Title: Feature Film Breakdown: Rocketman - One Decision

All right, hello, ladies and gentlemen. Welcome back to another breakdown. This time we're looking at, I think it's Rocketman. This is a classic setup you will do time and time again, and it's a perfect solution done very well. We're going to talk about all the little production design details, all of the choices that can either make this an incredibly difficult scene to shoot or one that is fairly straightforward. And remember, the idea of something being straightforward isn't so that we can make it boring or so that we don't have to think about what we're doing. It's about so that we can eliminate those choices from our mind because we know we're going to end up with something good. And then we can focus on the little details because the little details are what are going to add up to those little 1% just making it better and better and better and better. And ultimately we get something that is really great because we built from a strong foundation, which we know is going to work. And then we can focus on all of the intricacies, all of the details, because those are the things that are ultimately going to make the difference and separate us from the rest of the pack. So that's what we're looking at today. Again, not terribly complex, but you will do this scene hundreds, if not thousands of times in your career. It might not be in a diner. Might not be between just two characters, but this setup you can take and expand. And the more that you can recognize it, and the earlier you can recognize it in the process, whether that's in pre-production, when you get there on the day in the tech scout process, the more you're going to have solutions. And the more we can offer up, the more valuable we are to any production. So remember, if you want to see the entire breakdown, this is just a small snippet from the Patreon. You can find the link down below the video. And let's get into this little look at Rocketman and a scene between two characters in a diner.
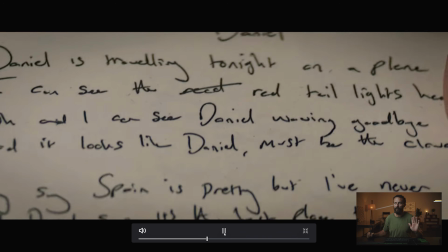(1:36)
It's going to be good. Where this next scene is all framework. We open on the credit card shot, right?
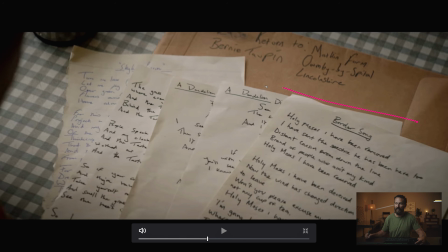(1:42)
You can see our man, he's looking down at some papers here on the table. We got a nice angle on all of it, but really it's just light coming over the top, super soft.
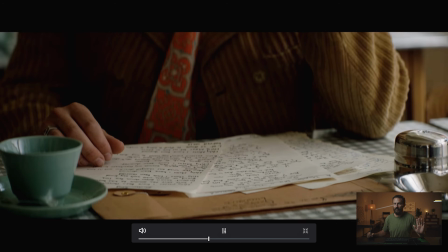(1:48)
We've done that shot a million times. Next. Ta-da!
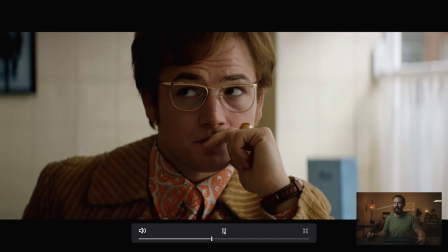(1:54)
This one angle, well, not really this one, but this next angle dictates this entire scene. See how, first of all, see how this person that's doing the dishes here, this waitress, she crosses the frame, right?
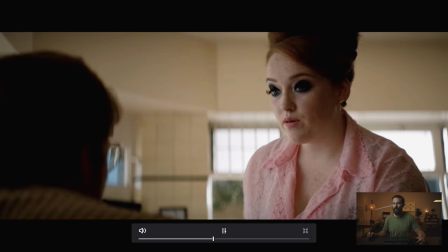(2:09)
She's gonna cross over the frame right there, picking things up, changes his eye line so that we can be on this side of the line.
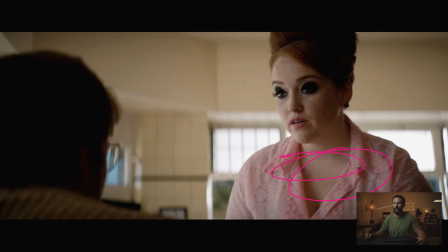(2:16)
Versus if she stays over there, we're gonna have to be on this side of the line, right? So her crossing frame there is a good thing. And that should be something that you should be adding. Back edge, neg, keen from the window that we can't see, which is over here, looking into the corner of the room.
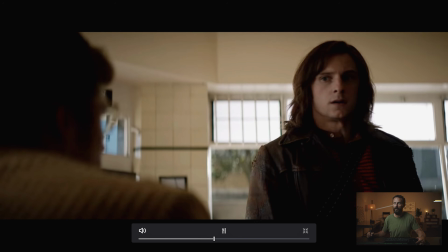(2:31)
Corner of the room is right there, right? And then once we come to this shot, again, we rise up, framework.
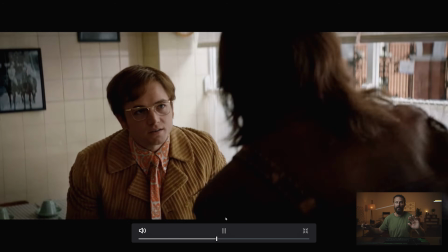(2:39)
We know it's easy from here. We're lighting from the window that we can't see.
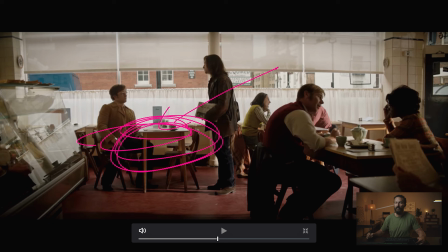(2:42)
And it's really this, choosing this table for this person to sit at dictates our ability to light this thing quickly and make it look great. All of those things we can do if we choose the right table in here and we choose the right angle on that table, right? Now, a couple of very smart things here.
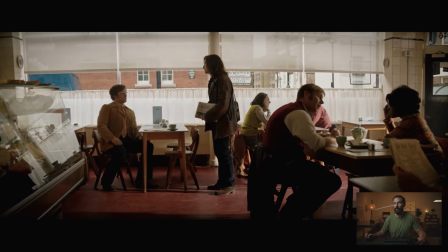(3:00)
Having this piece of diffusion up here to control this hot sky if it pops out or anything like that, or the buildings get any sun. Then under here, I've never seen somebody go the curtain, the halfway curtain, plus the blinds, like just giving you that little edge, and see how it's not in line with his face.
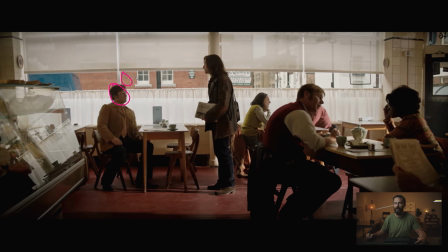(3:17)
Right? Imagine if his face was up here, then it would start to get muddled in with the background. It doesn't, it's separated. Other genius stroke here is, see this light on the ground? There's no reason for this thing to be in there.
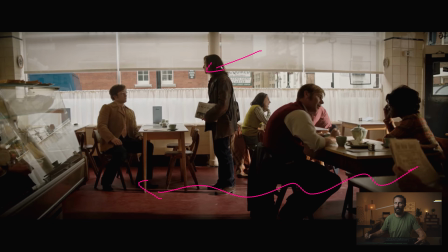(3:30)
It is only there as a cell for later, we're gonna put a hair light on him, a little back edge, but also just to make it not flat and boring. Because we're not really pumping in any light from above here. Like that's one option you could do. You could pump in light this way from above, like have a truss out here.
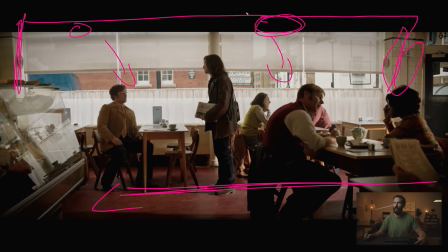(3:46)
And over the top, you put your two M40s out here and you pump in a little bit of level that way. But no, we're gonna just throw in this slash in here, keep the foreground all dark, and that way it gives us an excuse as we punch in.
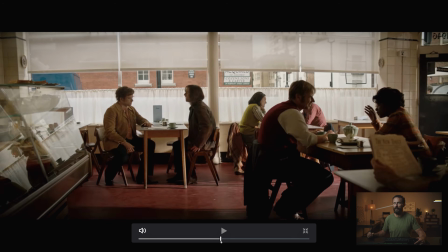(4:00)
Let's see, do we punch in? Oh, this is another down the line cut. This is like, must be a theme with this movie.